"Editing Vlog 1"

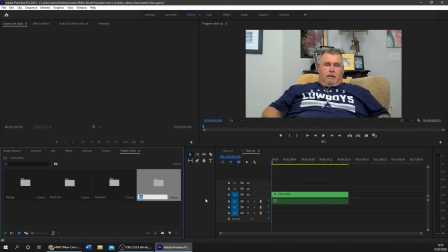27:09 Okay, now that everything's up and running, I make an audio file and then import all the audio I need and
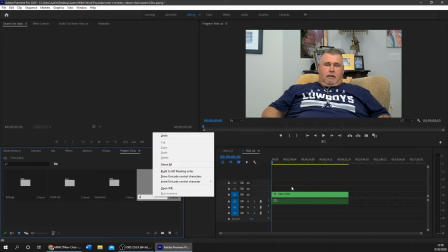27:22 graphics for the lower third graphics I need for the entire project.
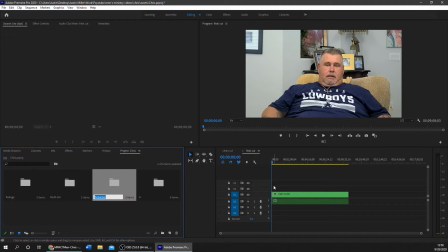27:29 I will be back once everything is imported. Now that everything's imported, I drag it to the timeline and sync it with the actual audio.
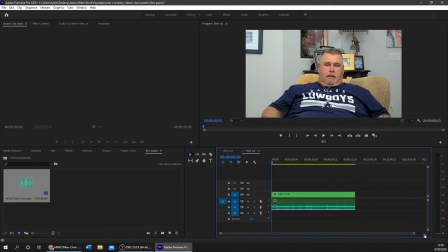I have to say it was my last suicide attempt.
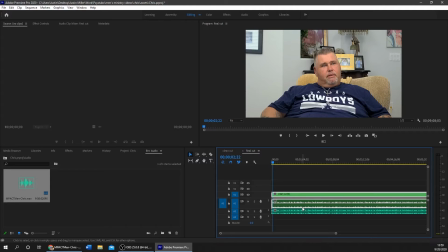28:05 Once everything is synced, I right click and unlink the original audio and delete it and replace and move the new audio in each track.
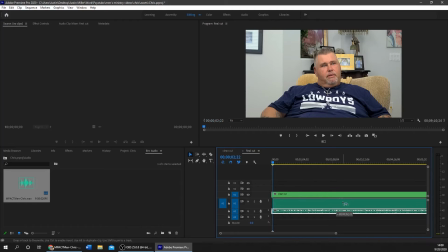28:26 Then I link it to the video and the audio usually. In this case, I don't.
You know, I didn't want to be on this earth no more, and I, had a copy.
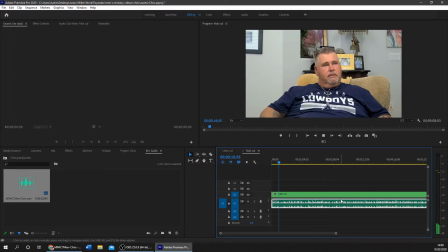28:42 I'm just double checking that the audio is in sync for both cameras.
I'd have to say it was my last suicide attempt. I was done. I didn't want to and I, had a copy of the bullet, and I guess the way I went because most when the police almost had this attitude towards him.
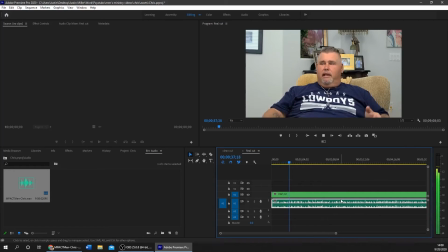28:59 So it was nice. I guess it was overly nice and took everything in through the process.
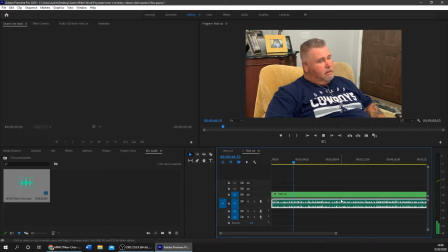29:03 But Cedar Rescue Mission, and started this new journey with Christ. And I knew the morning I. Okay, now that that's ready to go, I save it.
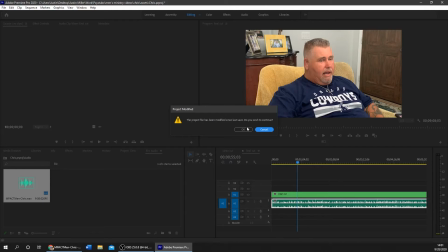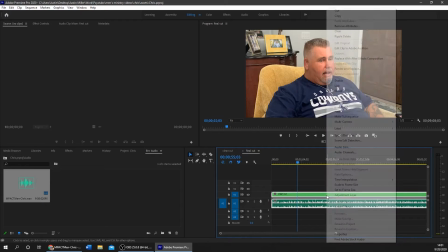29:28 Now I move on to the graphics while I'm linking it as mentioned before.
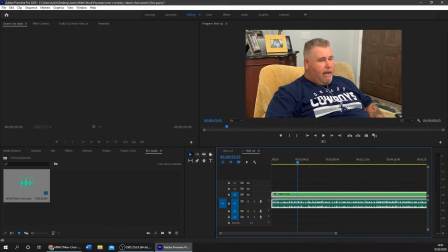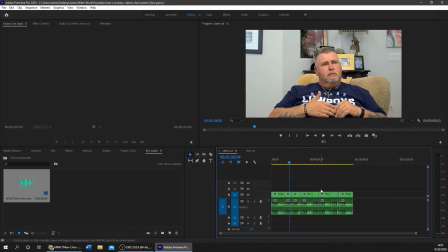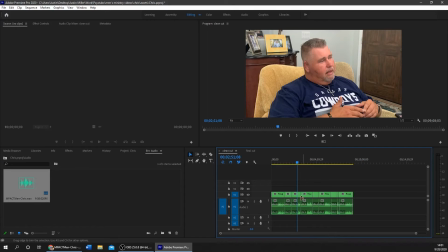Right now I'm
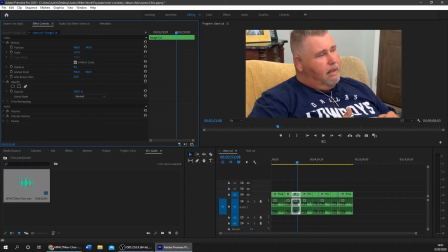30:00 cropping this camera so I don't get as much as the door in the background. I want the full focus of the viewer to be the person talking and not the background.
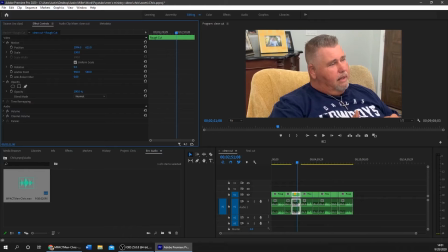30:17 so cropping the video actually helps in this case. I will come back once I've finished fixing all the camera angles.